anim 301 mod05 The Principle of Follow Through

principles of follow-through and overlapping action determines and helps establish a sense of three-dimensional movements within inside of our characters. If you take a step back and think about it, our character, our mass itself, moves through a scene, but not all of the parts and pieces of our mass, of our character, begin and end their movement at the same time. The principles of follow-through and overlapping action help define when certain objects are going to start and stop their own series of movement and how. Let's take a look at some examples of how follow-through and overlapping action can support our animation.
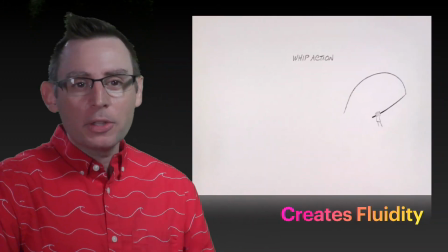(0:39)
If you take a look at this little whip animation,
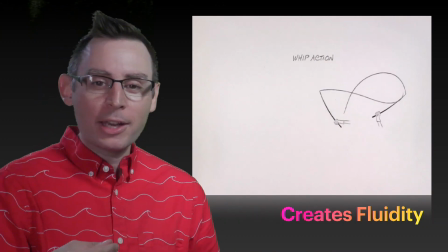(0:41)
it does a really great job of applying follow-through and overlapping action to create a wonderful sense of fluidity within the movement itself.
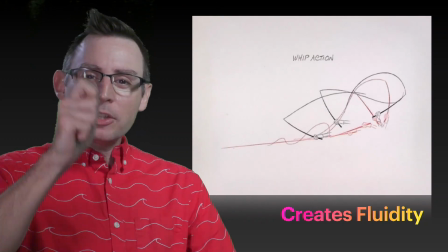(0:50)
If you look carefully here, you can see that the wrist, that whipping motion,
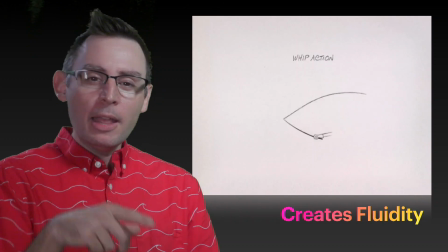(0:55)
has its own series of keyframes and its own timing, and then the tail of the actual whip is following and it's trailing.
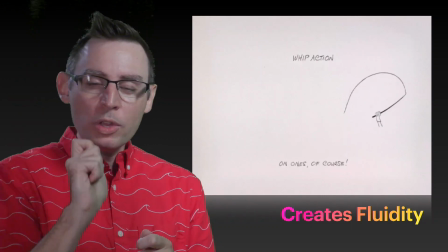(1:02)
It creates the idea that the tail is lighter, the wrist generates the movement, and then the tail is kind of
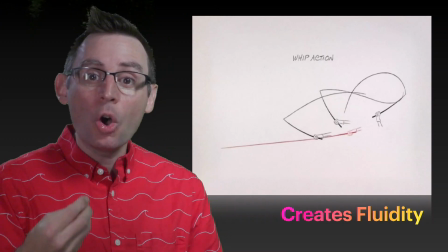(1:10)
following that movement, and it's concluding and settling at its own time after its own understanding of its weight and its depth.
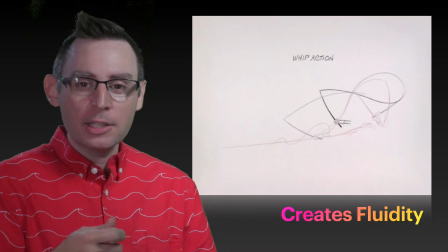(1:19)
Follow-through and overlapping action facilitates the conclusion of all of these different parts,
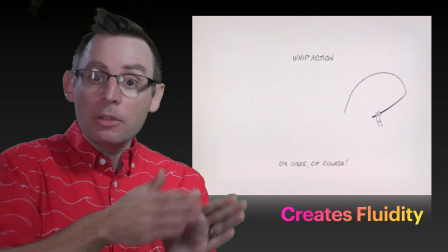(1:25)
because each one of them is going to have their own timing and their own spacing within inside of the animation itself.
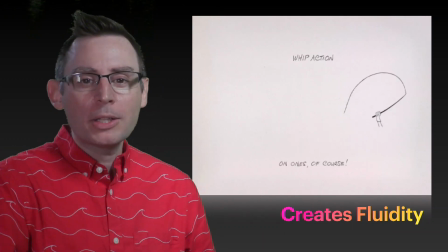(1:31)
If we're careful and we apply this principle correctly, we can create a wonderful sense of fluidity.
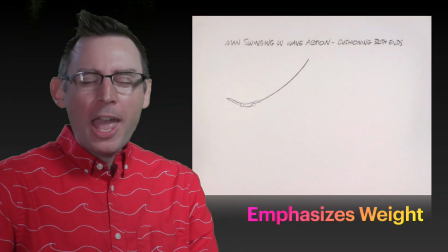(1:36)
In addition, follow-through and overlapping action emphasizes the weight of all of the different parts and pieces. Here we have an animation of a man swinging on a rope. And if you look very carefully here, you can see that the appendages,
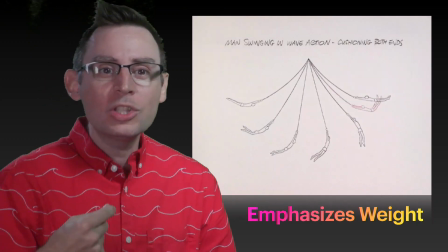(1:50)
specifically the legs, have their own sense of timing, their own sense of weight.
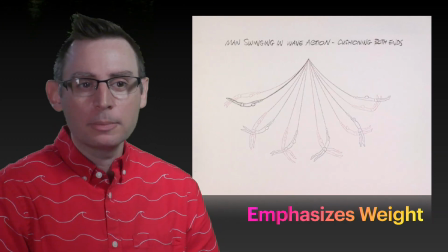(1:56)
As the animation plays here in a second, watch what happens to our character. He goes up, but then his legs flip out, which is very cool.
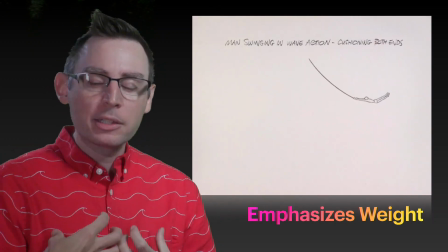(2:04)
It emphasizes the weight of the central mass of the character and the weight of the legs.
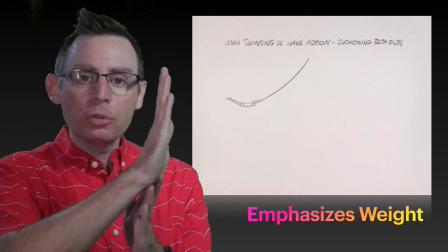(2:10)
By having the legs follow through and overlap their movement with the central mass,
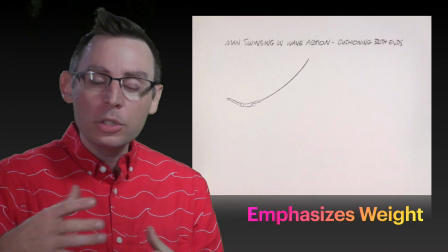(2:15)
we've given them their own sense of weight, their own conclusion, and their own timing within the larger context of the animation.
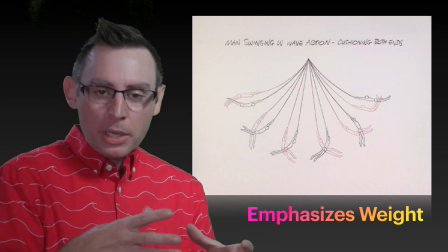(2:22)
This is follow-through and overlapping action. All the parts and pieces of our character are moving at different speeds and at different time.
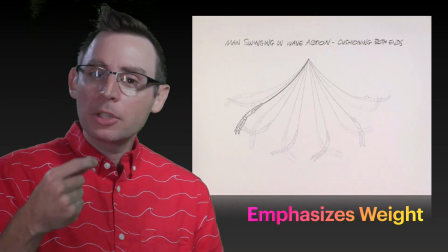(2:30)
The weight determines that speed and that time.
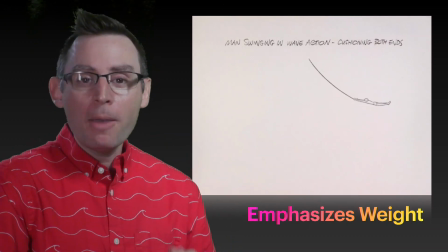(2:34)
So this principle does a really great job of emphasizing the weight inside of our character's animation.
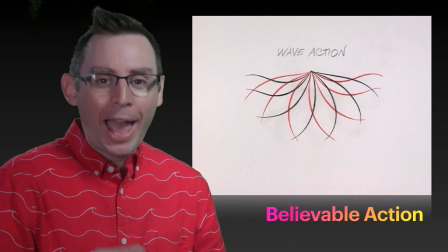(2:39)
In addition, it also helps us create a believable action inside of our three-dimensional scene or inside of our two-dimensional scene,
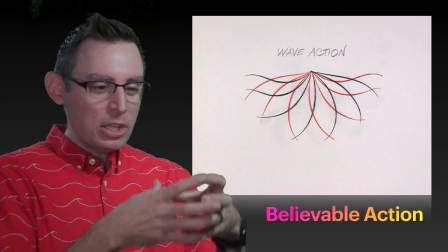(2:47)
because we have a big job as animators. We have to take these two-dimensional drawings and infuse them with life.
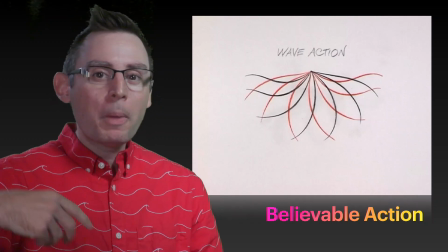(2:54)
The principles of follow-through and overlapping action start to remind our audience of this wonderful organic world that we naturally live in.
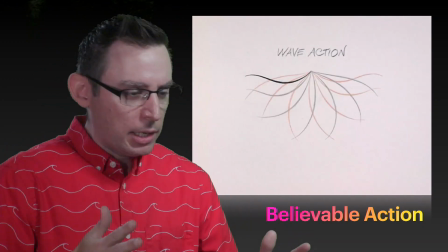(3:02)
We're not robots. Nothing moves in linear straight lines. Everything moves along its own arc.
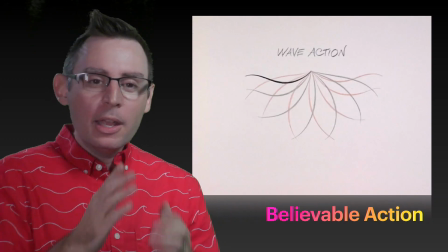(3:08)
And the pieces of that movement are going to have their own speed. If you look at this animation very carefully in front of you, of our little whip, our little tail, if you will, of a dog, you can see pretty quickly that there's really three parts to this animation.
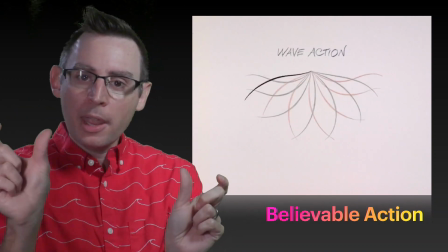(3:21)
There's the base, the middle, and the tail, the end of the shape.
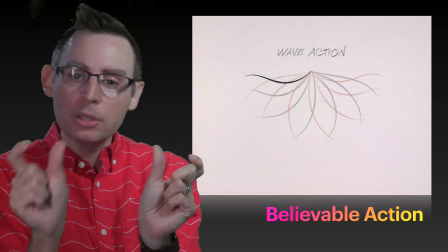(3:26)
Each one of them have their own series of poses, their own series of timing,
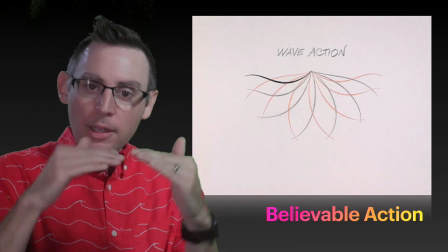(3:31)
and their own sense of weight that's established by the arc and the change of that arc going across the animation itself.
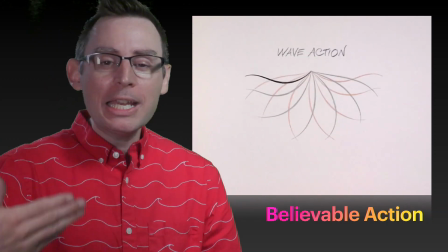(3:38)
Follow-through and overlapping action do a fantastic job of creating this organic sense of movement and then representing it on the screen just quite wonderfully. We should be looking at every opportunity to be infusing our animations with the principles of follow-through and overlapping actions. It's going to make our audience feel that our characters are full of weight, flexible and fluid, and full of life.